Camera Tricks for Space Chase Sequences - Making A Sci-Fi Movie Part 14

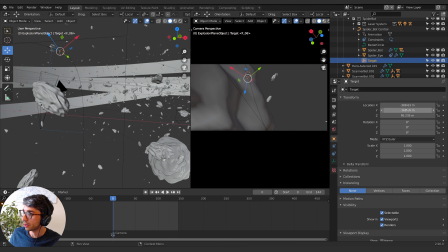Just in case I decide to do anything with those and the target as well, I'll just set location rotation keyframes for them.
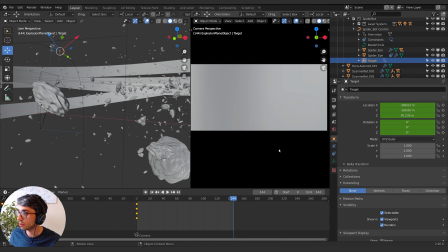I'll go ahead and just go to the end actually. And what I'll do here at the end is I'll get my camera, get my constraint,
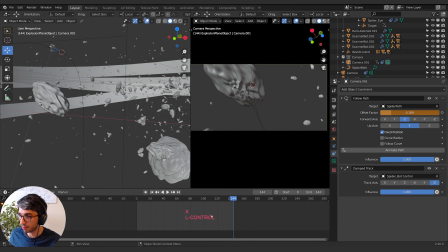and I can just delete that marker there because that camera marker was from a previous shot and that was locking us into that camera. So I'm gonna move not too far. So this path's really long. You don't want to go too far because the ship's not going to actually fly that fast, right?
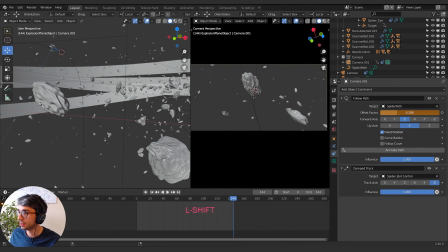So we got to kind of get a good speed difference. So I'll try this. And another thing too that I really want to do is I want to make sure I don't have any speed up or slow down in the shot.
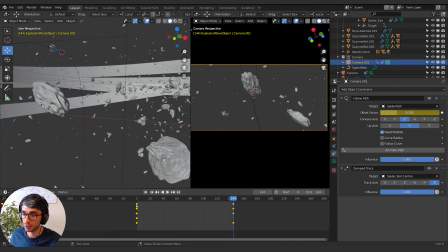I just want it to start moving fast and I want it to end moving at the same speed. So I'm just going to right click on all these keyframes with all of them selected and go interpolation linear. Now I'll get my spider bot. And I'll move him forward as well.
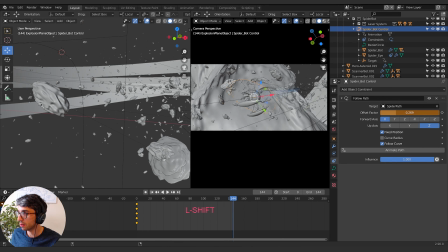And I want to think about how this, I want this shot to look.
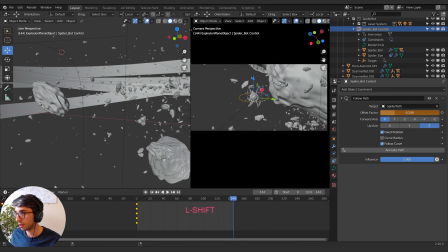We might want to zoom around behind them because it's quite dynamic and can be really fun. But it's not quite the shot I had in mind.
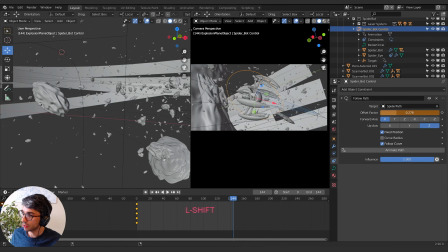So let me just stick with this for now.
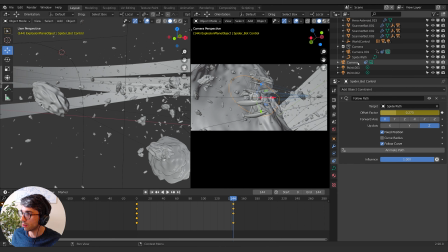And set another keyframe. There, now my camera's not quite in the right spot for this, so I'm gonna go back to my camera, go to my controls here,
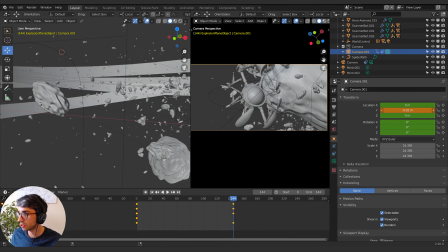and I want to hold down shift, and I'm just gonna kind of come around a little bit more so it's more of like a dramatic shot that really features our main spider bot here. All right, now another thing I could do is I could set my default,
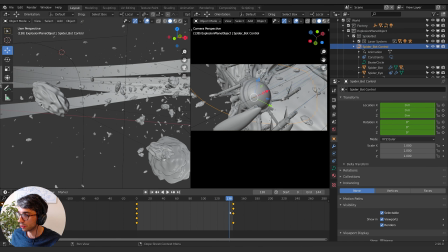there we go, now let's take that spider bot control and make sure all these guys are linear as well.
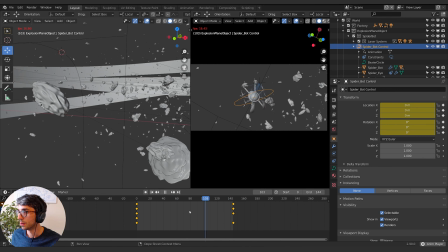That's how we were getting that bob at the end. Now in the previous shot, we had the explosion happen in the bottom right corner. And so the lasers were coming off from this angle. So that's why I've got the spider bot kind of entering from that same side of frame.
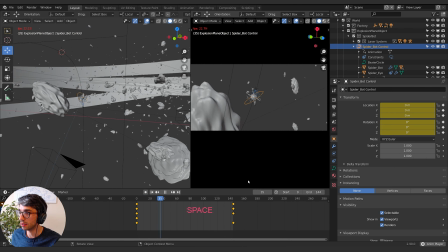Cause that really helps sell that, that motion that it's like that orientation of the scene. All right, now it feels really slow, right? And it doesn't feel necessarily very exciting, but that's all right. We're just getting started.
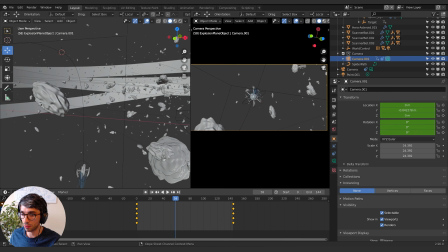I'm gonna grab my camera and I'm gonna play with grabbing all my camera keyframes and dragging them out a bit so that we start further away and see what that looks like. Now, one thing that's really cool that you can do with a shot is actually cross the plane of action.
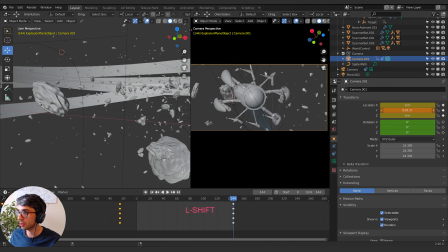So if I cross the plane of action like this, and then I'll need to do some rotation to make up for the
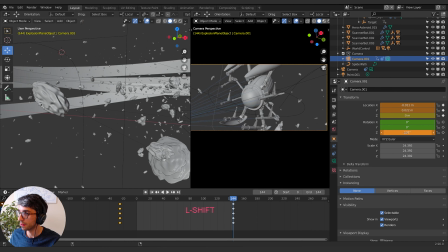So like this right here. Set a keyframe. Hit A to select all, interpolate linear. We'll see how that works.
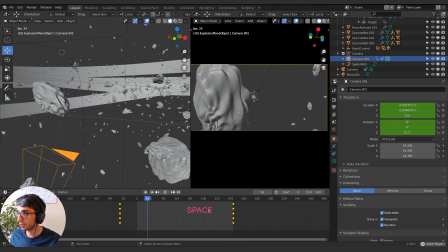Yeah, now you can see it's really cool because we're crossing the plane of motion. Doing that always creates a more dynamic shot. It's always more interesting. Make this a bit bigger.
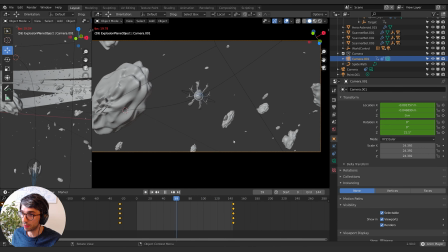So now let's figure out how we're going to introduce the other spider bots, and then how are we going to create a bit more dynamic motion to this.
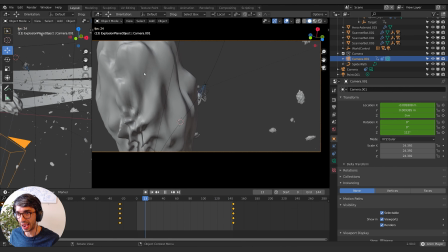Another thing to look at is our frames per second. So we're going about half the speed that we would normally go.
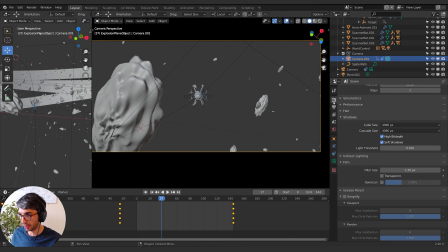So if I go over to simplify in my main, go to the camera icon, and you click simplify, and just go here, max subdivision zero, make sure that the viewport max subdivisions are zero, and yep.